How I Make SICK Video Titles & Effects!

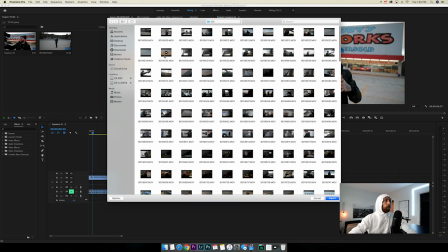So we're just gonna put these titles over top of this and make it look cool. So let's import those titles, double click in your media area if you use Premiere Pro.
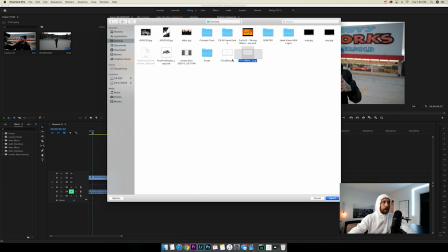If you're using something else, all you gotta do is import those PNG titles into your program the same way you would do any other footage.
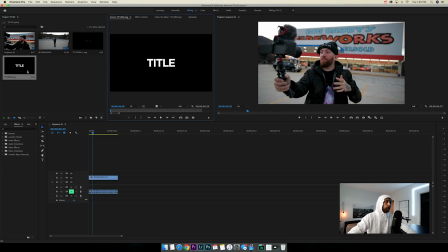Okay, so now we have a small one and we have the big one. Let's start with the big one. We're gonna drag that into the timeline. Now it's a PNG, so it has no background. So that's the benefit of making it a PNG.
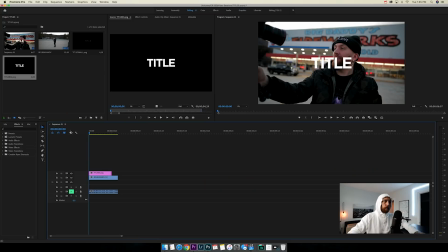There's no background, so it shows up right over top of your video, perfect. So basically that's how I make my titles, but I'm gonna show you guys some effects for titles as well and show you like how I make like titles move and certain things like that and what effects I use.
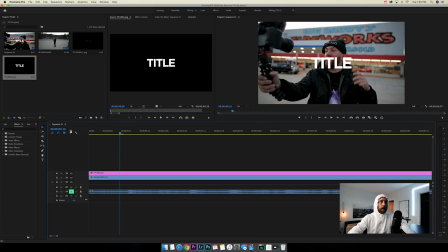I'm gonna hold shift and hit the right arrow key twice and that jumps 5-10 frames. I'm gonna cut the rest off.
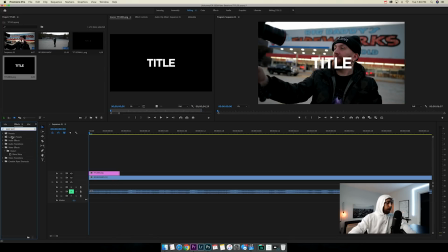So I wanna go find the wave warp drag that onto it, and what it's gonna do is it has a lot of cool effects on it, but we're gonna uncheck that effect real quick, and I'm gonna just kind of chop this up a little bit.
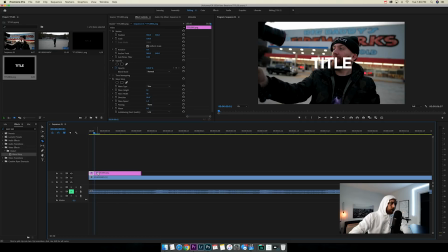So one frame, jump forward one frame, cut, jump another frame, cut, jump frame, cut, jump one frame, cut. So what I like to do is usually make my title stutter a little bit when they're coming in. It doesn't just pop up on the screen, it kind of like flickers in. So I don't know, I just like the way it looks.
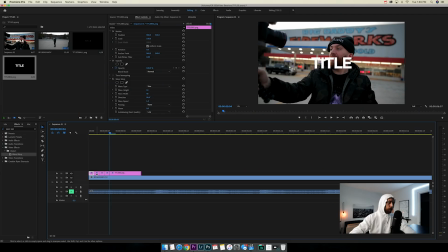I think it's cool. I think you should check it out, see if you like it as well. So what I'll do is go every other frame and delete those.
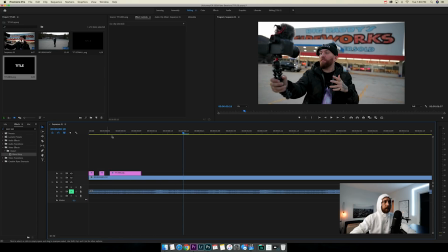So now when you play it, it kind of like stutters in, it comes in a cool way.
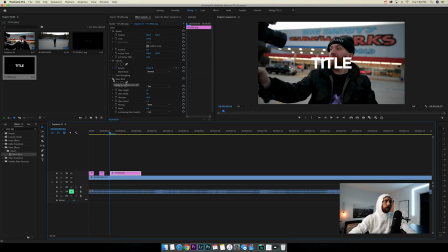From that point on, we're gonna highlight this, rest of those frames on that title, and we're gonna bring that wave warp back in. So I don't like the way that it's going like wavy like that. I want this to actually be at 0 degrees. So it's left to right rather than up and down on the effect. I also don't like the sin.
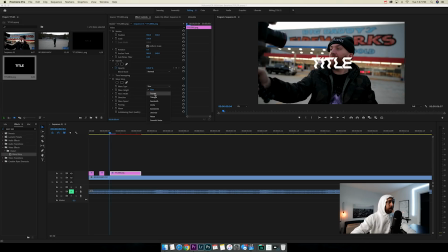It's like a curvy wavy look. I want to actually do square. I think the square is cool. Now, as you can see, there's an effect. And if you play with the wave height, it goes left and right. It kind of splits that thing up. And the wave width, what that does is it cuts it up a bunch of times, or it can cut it up to one time.
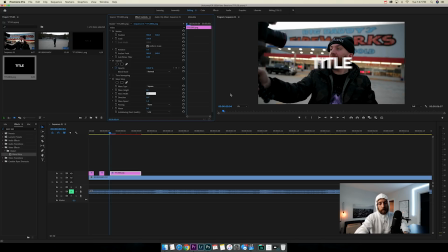So what I want to do is go down. I want to drag this down to like 2. I want it to look like blurry, like just a bunch of different slices. And I'm going to bring it in close. So it kind of just makes it look like a little bit of some TV static almost. And what I'm going to do is I'm going to click the stopwatch to the left of all these now that I got it set.
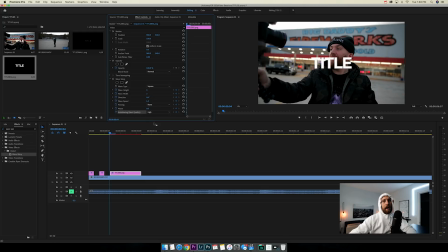And then down at the bottom, best quality, you wanna put it at high quality. You want it to be high quality, obviously not low quality. So it's gonna start out like that. So what I did start using those stopwatches is I set a keyframe. So if I go to the next one and I change it, it's gonna go from where I set those keyframes, that the settings that it's on now, to a different setting if I change it at all on the next frame.
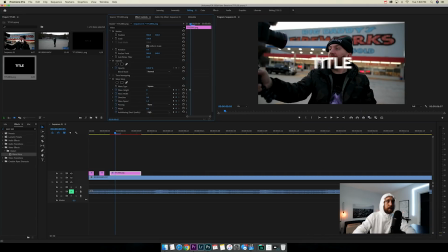So we're gonna jump one frame ahead and we're gonna change it up a little bit. We're gonna pull it out a little bit more maybe, drop down as many slices as it has less. I kind of like that. Next frame, we're going to go back down to 2 again for more slices to make it look a little bit more fuzzy.
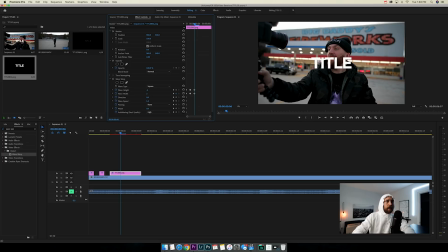And we're actually going to bring this wave height the opposite way so it goes to the other side. So it kind of shows a little bit of movement in it. Then we're going to jump to the next frame. We're actually going to cut on another frame up and take that little chunk out.
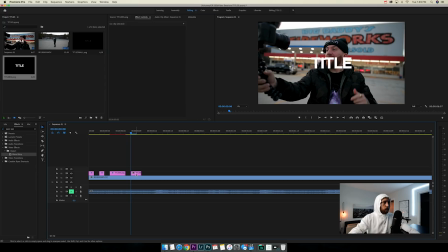Then here, we're going to take off the wave warp and do something else. Now what I'm going to do is hold option, click and drag, that way it duplicates the layer of the title. On this layer, I'm going to scale it up to like 120, and I'm gonna go find a blur. Let's do the Gaussian blur. I believe that's how you say it. Drop that onto that top one.
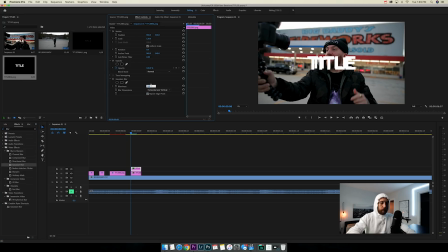We're gonna click repeat edge pixels, and we're gonna bump up the blurriness to like, let's see, nah, not 50. Let's go to about 20. So you can still see, no, 15. You can still see the shape of the letters, but you can also tell that it's a little bit blurry.
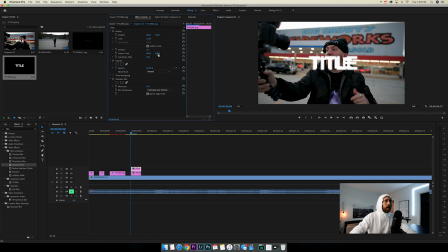So now it looks kind of cool. What I'm gonna do is I'm gonna pull it to the right a little bit, and I'm gonna bring down the opacity of it just so it kind of looks kind of cool like that. So we're gonna jump to the next frame. Let's do a cut on that top layer so we can change the next frame.
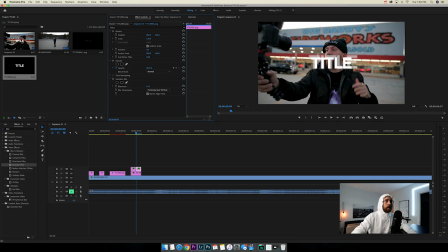And what we're gonna do here is we're gonna bring it down and over to the left a little bit and even drop it down to 115 in size.